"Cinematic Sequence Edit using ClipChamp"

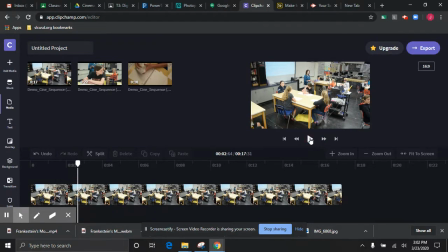And so far here in the first like 2 seconds, there hasn't been much action. I keep playing it, you know, and there's still no action. Right about there, if you notice, the teacher's arm started to move. So what I'm going to do is I'm going to roll this back just right before her arms move. And I'm going to go ahead and do a split here.
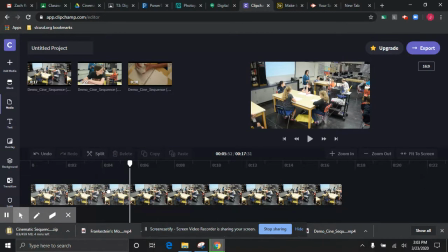Okay, because I felt like the first half of this clip right here, the first 5 seconds or so were pretty dull. Nothing was really happening. So I'm going to go ahead and highlight that clip right now, and I'm going to delete it.
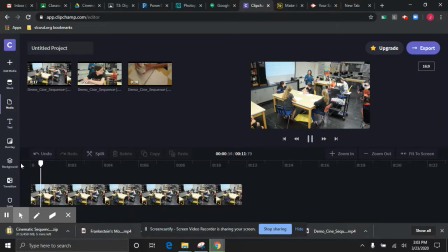Okay, so now I've got this piece right here where she's coming in, she's moving, she's talking to the classroom, and then all of a sudden we see this boy right here begin to make a move. Okay, if you see that again, watch carefully. He begins to make a move and he begins to put his arm down. Okay,
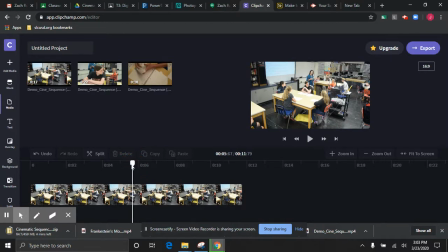I am going to go ahead and just make a split on that clip right about there. Okay, and I'm going to go ahead and take this part and I'm going to delete it. Because when I go into the next clip, I'm going to bring this down here and look at it in the timeline.
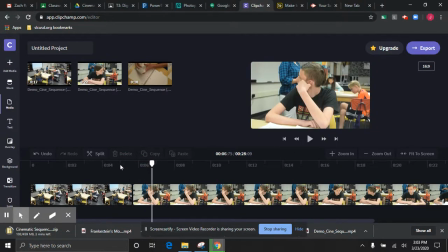I'm going to watch it. Okay, so now we see we've changed perspectives. This clip was quite a bit further away from the action. In the next clip, I have an opportunity to bring my audience closer to the action, okay, so they can get more connected with the character in the scenario.
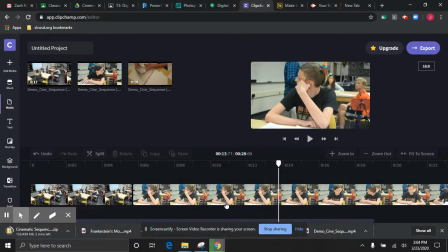I'm watching this clip, and still you see for the first chunk of this clip right here, nothing very exciting happens. So if I keep watching it, there I see his arm begin to move down, and if I think about it, wow,
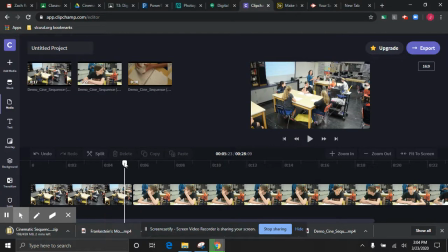what I just saw right here matches what he was about to do right here when he was moving his arm down.
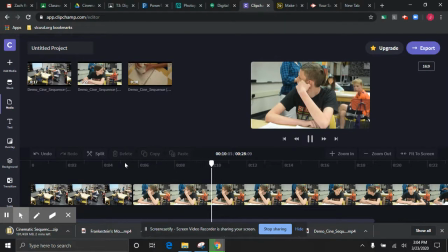So what I'm going to do is I'm going to play this again until he gets to the point where he's about to put his arm down, and I'm going to stop him about mid-arm, so mid-movement right there. I'm going to go ahead and split this clip. I'm going to get rid of the front clip.
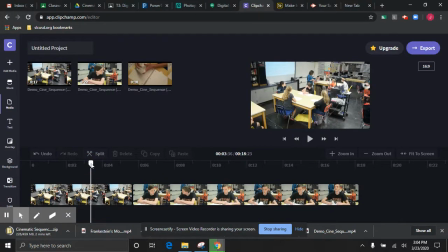I'm going to hit delete. I'm going to play this back. Here we go.
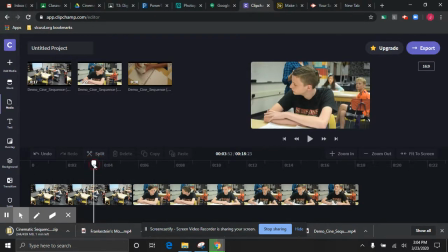We see his arm going down, and then as if nothing ever happened, the audience just got closer to the action.
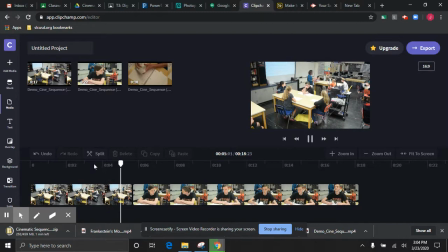We see the boy's arm going down, and it continues to go down the next shot.
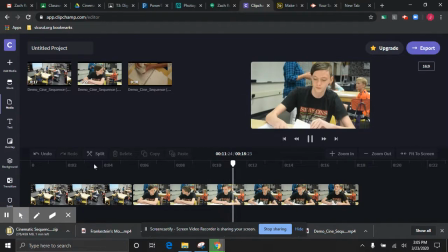So what we have to figure out next is, what else is he going to do? He's going in here, and he's about to rip a piece of paper. But you see he stops, and he actually is challenged. He can't actually rip it out. But that's okay. Let's go in here, and let's start right on the middle of an action that's about to happen.
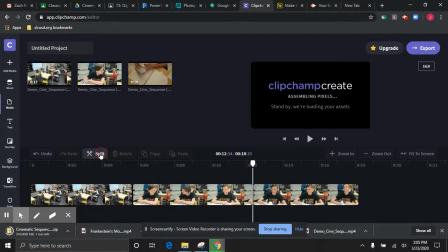He's about to pull the paper out right there. I'm going to go ahead and split this clip, and I'm going to look at the next one.
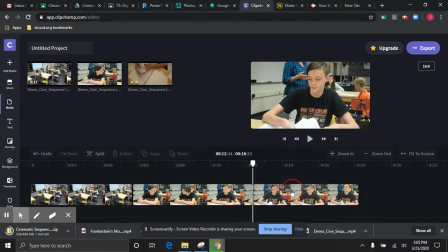Okay, I'm going to pull the next clip down. Oh, after I get rid of this, I'm going to go back and I'm going to pull the next clip down. I'm going to drop it off here. Okay, and we're going to play this again.
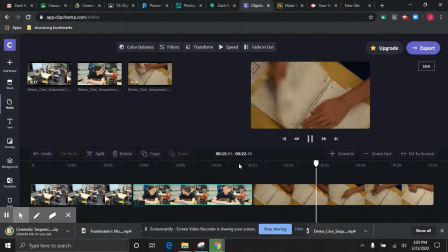And here we go. Now he's grabbing a piece of paper. He goes and he rips it out and he begins to crumple it up. So in this last shot, he went to pull on it. And now I have this big gap in the beginning. And here he pulls on it again. So if I want to right here, I'm going to play it.
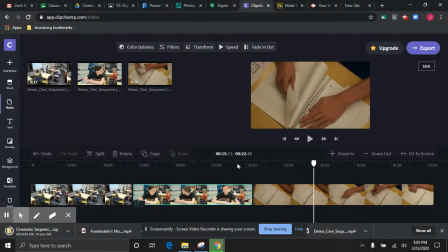I'm going to stop it right as he's about to pull it out. I'm going to split the clip right there. I'm going to highlight the clip. Then I'm going to split the clip. Then I'm going to click on it and delete it.
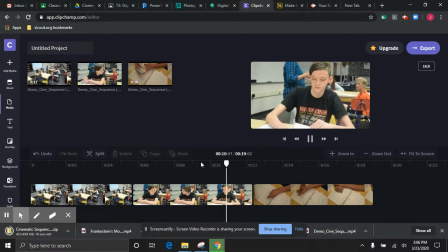And watch, we should see this action flow smoothly now. Goes in, he goes to pull on it, and it gets pulled out.
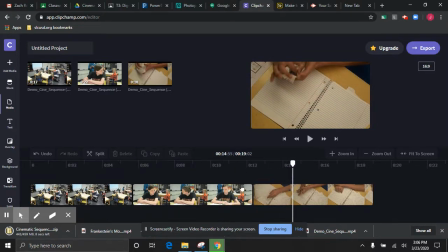Now, after you make a clip, if it's not as smooth as it looks for me, you can highlight the clip and you can go on the end and we can stretch this out a little bit. So if you'd like to add a little bit more to it, we could stretch it right there.
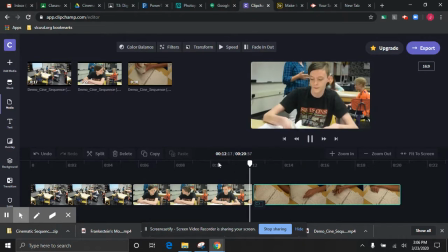So now we see he goes to pull it. Oh, and he actually repeats it again.
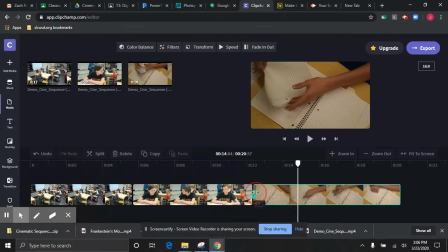So that wouldn't work out very well. So I'm going to take this, I'm going to dial it back down a little bit. If I want to see where that all that action is coming out, I can look at this right here.
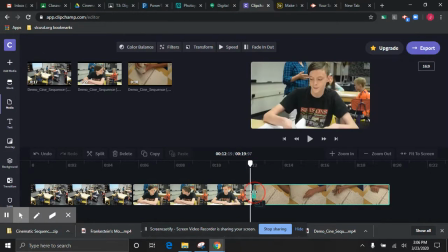All right, so again, let's trim that down a little.